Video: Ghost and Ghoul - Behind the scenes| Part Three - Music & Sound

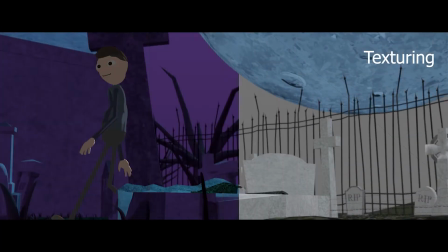0:18 I used video editing software to layer each of the images on top of each other,
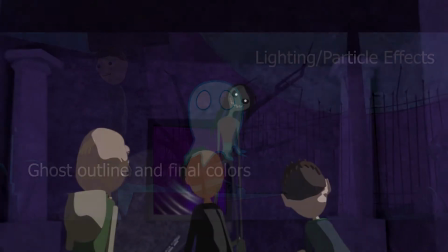0:21 but used temporary frames for ghosts so that I could see everything together as I cut down shots that lingered for too long or reordered shots to tell the story better,
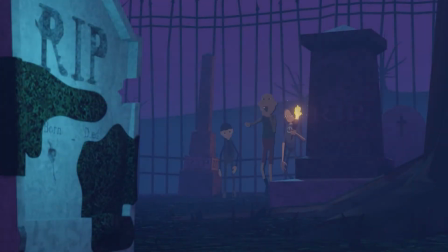0:29 before I finished the final effects with Ghost. There were other small issues I had encountered during editing.
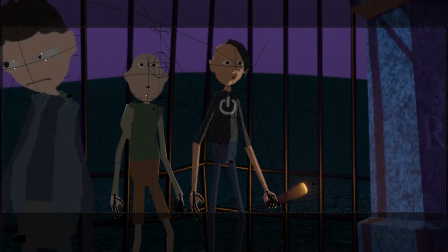0:33 I did not use separate cameras for cuts within scenes during animation, so I had excessive motion blur whenever a camera would jump into a new position.
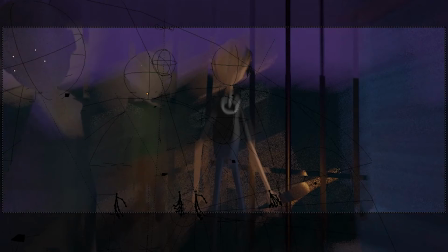0:41 I rendered all of Ghost's frames without motion blur,
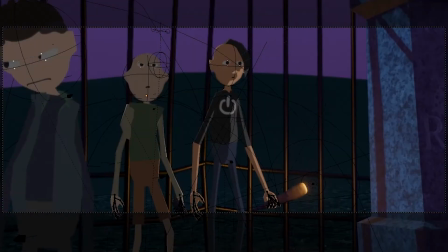0:44 so to solve this problem I only had to go back and manually render each frame that followed a cut in both the base scene and fog layers.
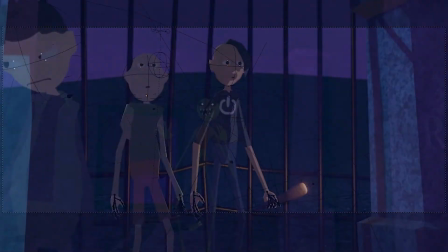0:50 Occasionally there would be glaring problems that I would discover through the post-processing of the film that I would go back and reanimate if necessary, which then required renders to be redone as well.
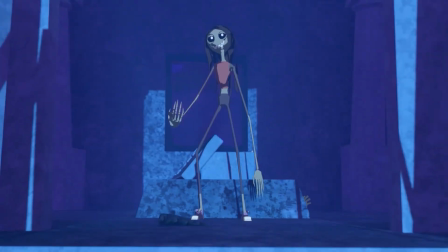0:58 One prominent example of this is in a scene when Ghoul takes a selfie with a discarded cell phone.
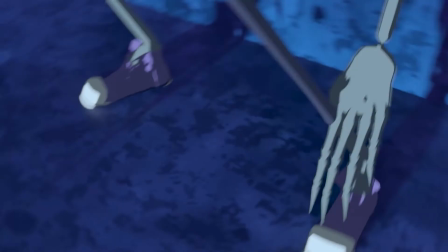1:03 In my initial animation, Ghoul's shoes disappeared noticeably into the floor, though I had not picked up on it until very far into post-processing.
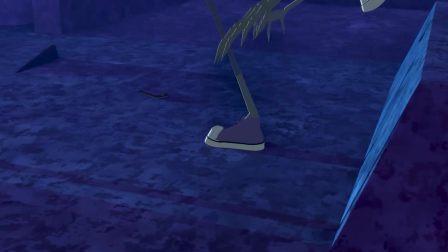1:10 I reanimated this scene to fix her feet, and in the final film, it appears as it should.
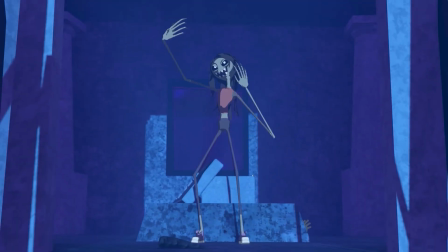1:14 After rendering and editing was completely finished, I still needed to apply visual effects to the film.
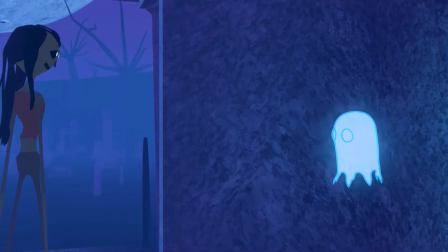1:19 Though this was not chronologically the next thing I did, it makes sense to discuss it here. This process was relatively simple, if time-consuming.
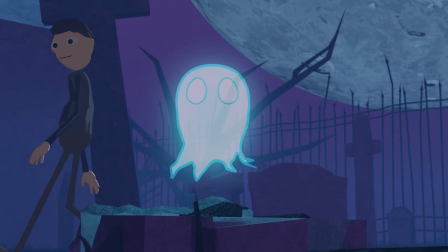1:27 I took all of the frames for Ghost and applied a glowing effect to them in Adobe After Effects, then brought these new glowing frames into my main video.
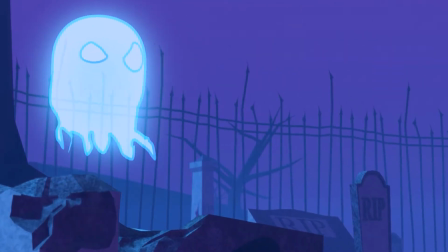1:34 From there, I applied a color-correcting filter to the whole project, which intensified my colors and increased the visibility of some of my scenes which were previously too dark.
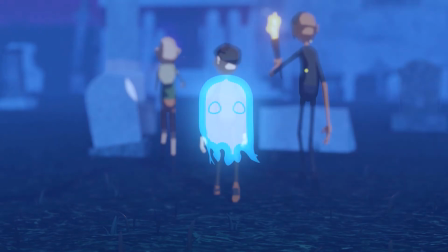1:43 I also decided to play back Ghost's frames at half speed compared to everything else, which further separates her from the world the corporeal characters inhabit.
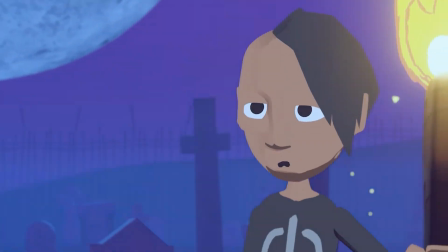1:51 That was everything it took to complete the visual aspects of my animation.
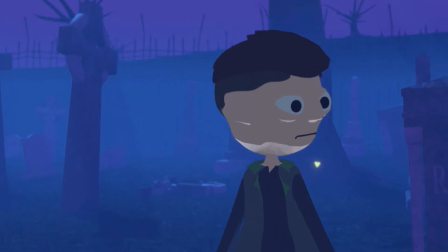1:55 With all that done, I had a complete film, all the way through, visually appearing the way I wanted it to.
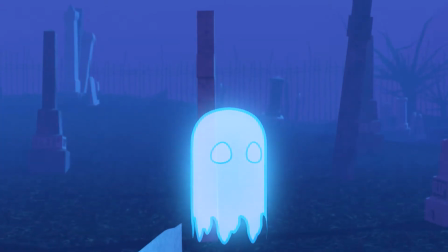2:00 The only problem that was left was the film was completely silent.
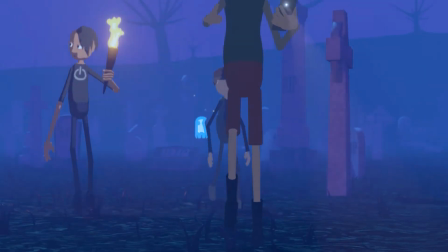2:03 While what I had written was technically a silent film as it had no dialogue, it was not my intention for the film to contain no audio.
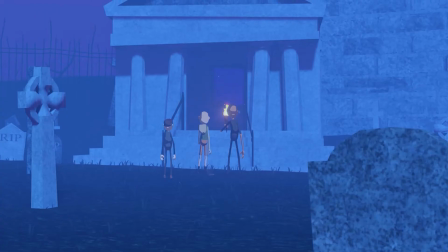2:10 That left me with the task of now producing sound effects and music for my film, and I fortunately had a great deal of experience and high-quality tools available to do it.
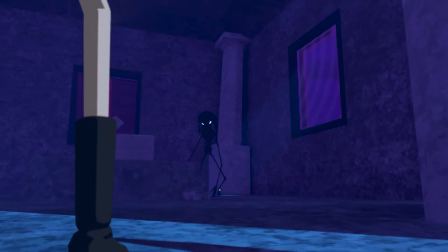2:19 Before he passed away, my stepfather had given me a very good microphone to use in my music projects, of which he was very supportive.
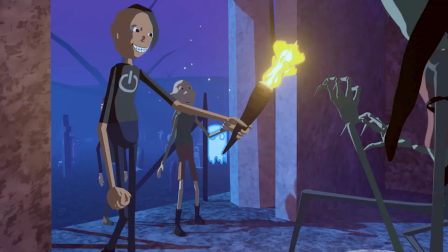2:25 I was able to use this microphone in a process known as Foley.
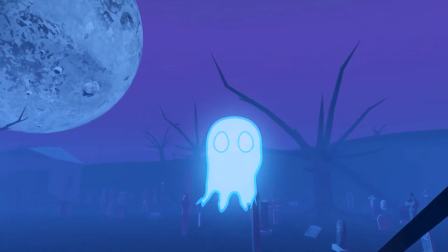2:29 Foley takes its name from sound designer Jack Foley, who used instruments and various objects to create the sound effects heard in radio plays.
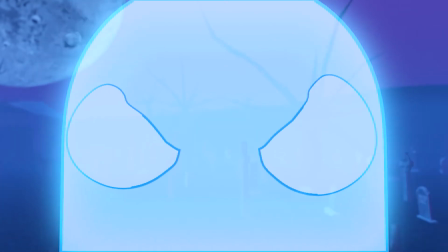2:36 I couldn't get access to a recording studio environment like one might find in Hollywood productions, but I was able to follow the basic concepts of Foley.
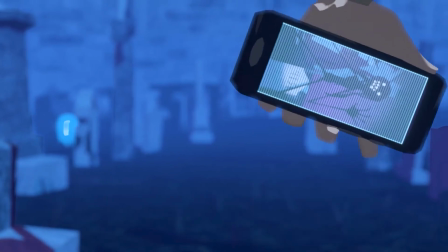2:44 I queued up a preview of my footage and watched my characters moving through the world.
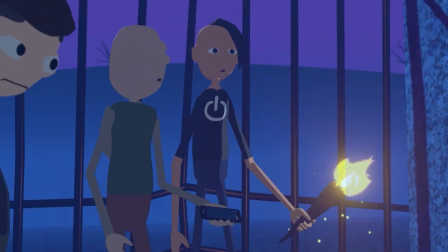2:48 As I did so, I stomped around in old shoes, rustled jackets, crinkled papers, and threw rocks into piles in front of my microphone in time with the movements on the screen.
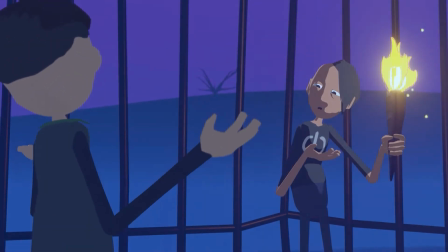2:56 I took these recordings and manipulated them into the sounds that you can hear my characters and the objects they interact with making throughout the film.
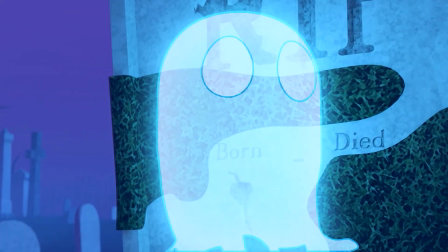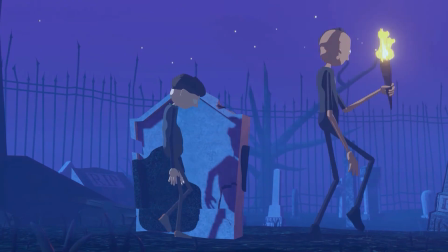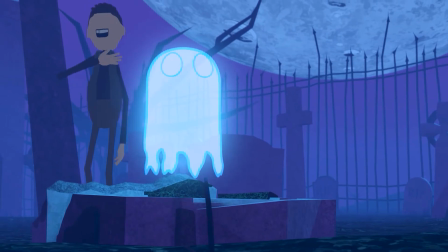3:15 In a similar fashion, I also provided voice acting for my antagonists.
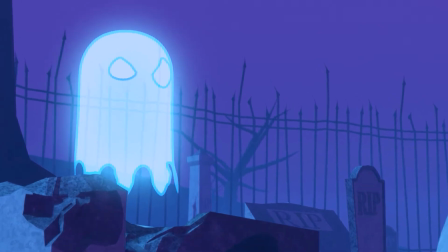3:19 They didn't need to speak, but in order to make things seem more natural, I recorded various grunts, snickers, laughs, and shouts doing different voices for each of the monster hunters.
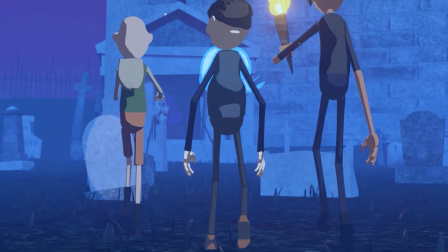3:27 This served to help further bring them to life.
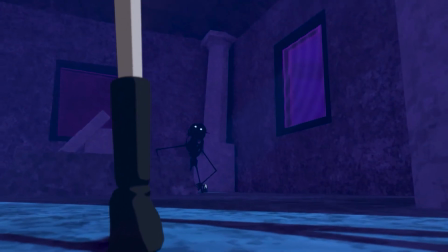3:34 Ghost and Ghoul themselves also needed voices, but I didn't want them to just sound like people.
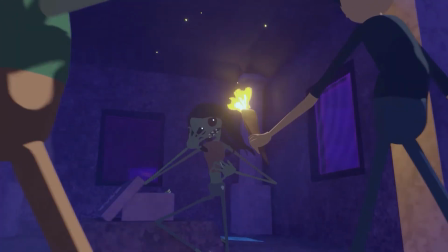3:38 For Ghoul, I had a concept outlined in the script where she would speak using a voice like a distorted banjo.
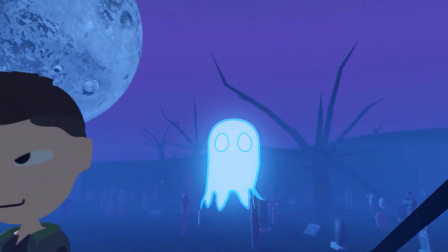3:44 My goal was for her to sound disturbing and monstrous, while avoiding the typical snarling and growling sounds associated with undead monsters.
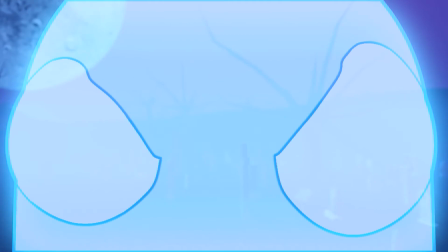3:51 I didn't end up using a banjo sound, but I simulated my original concept using a synthesized instrument with grating low-end tones.
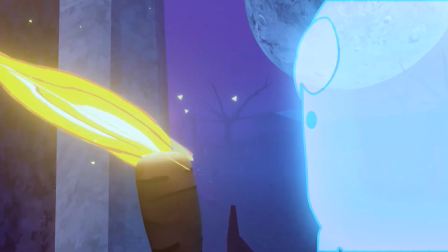3:58 In a fashion similar to Foley, I played keys on my keyboard in time with the moments I believed Ghoul should be vocalizing,
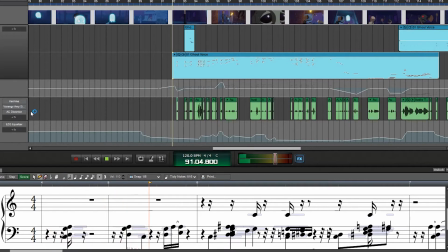4:03 attempting to imitate the emotions she would be expressing with the notes I had played.
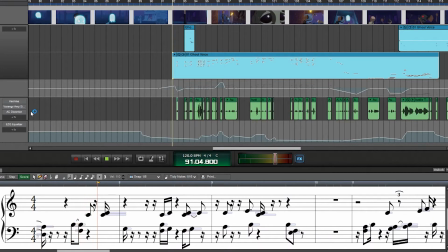This alone did not capture the sound I was hoping for in Ghoul, so I recorded myself vocalizing in short grunts in time with the notes I had played.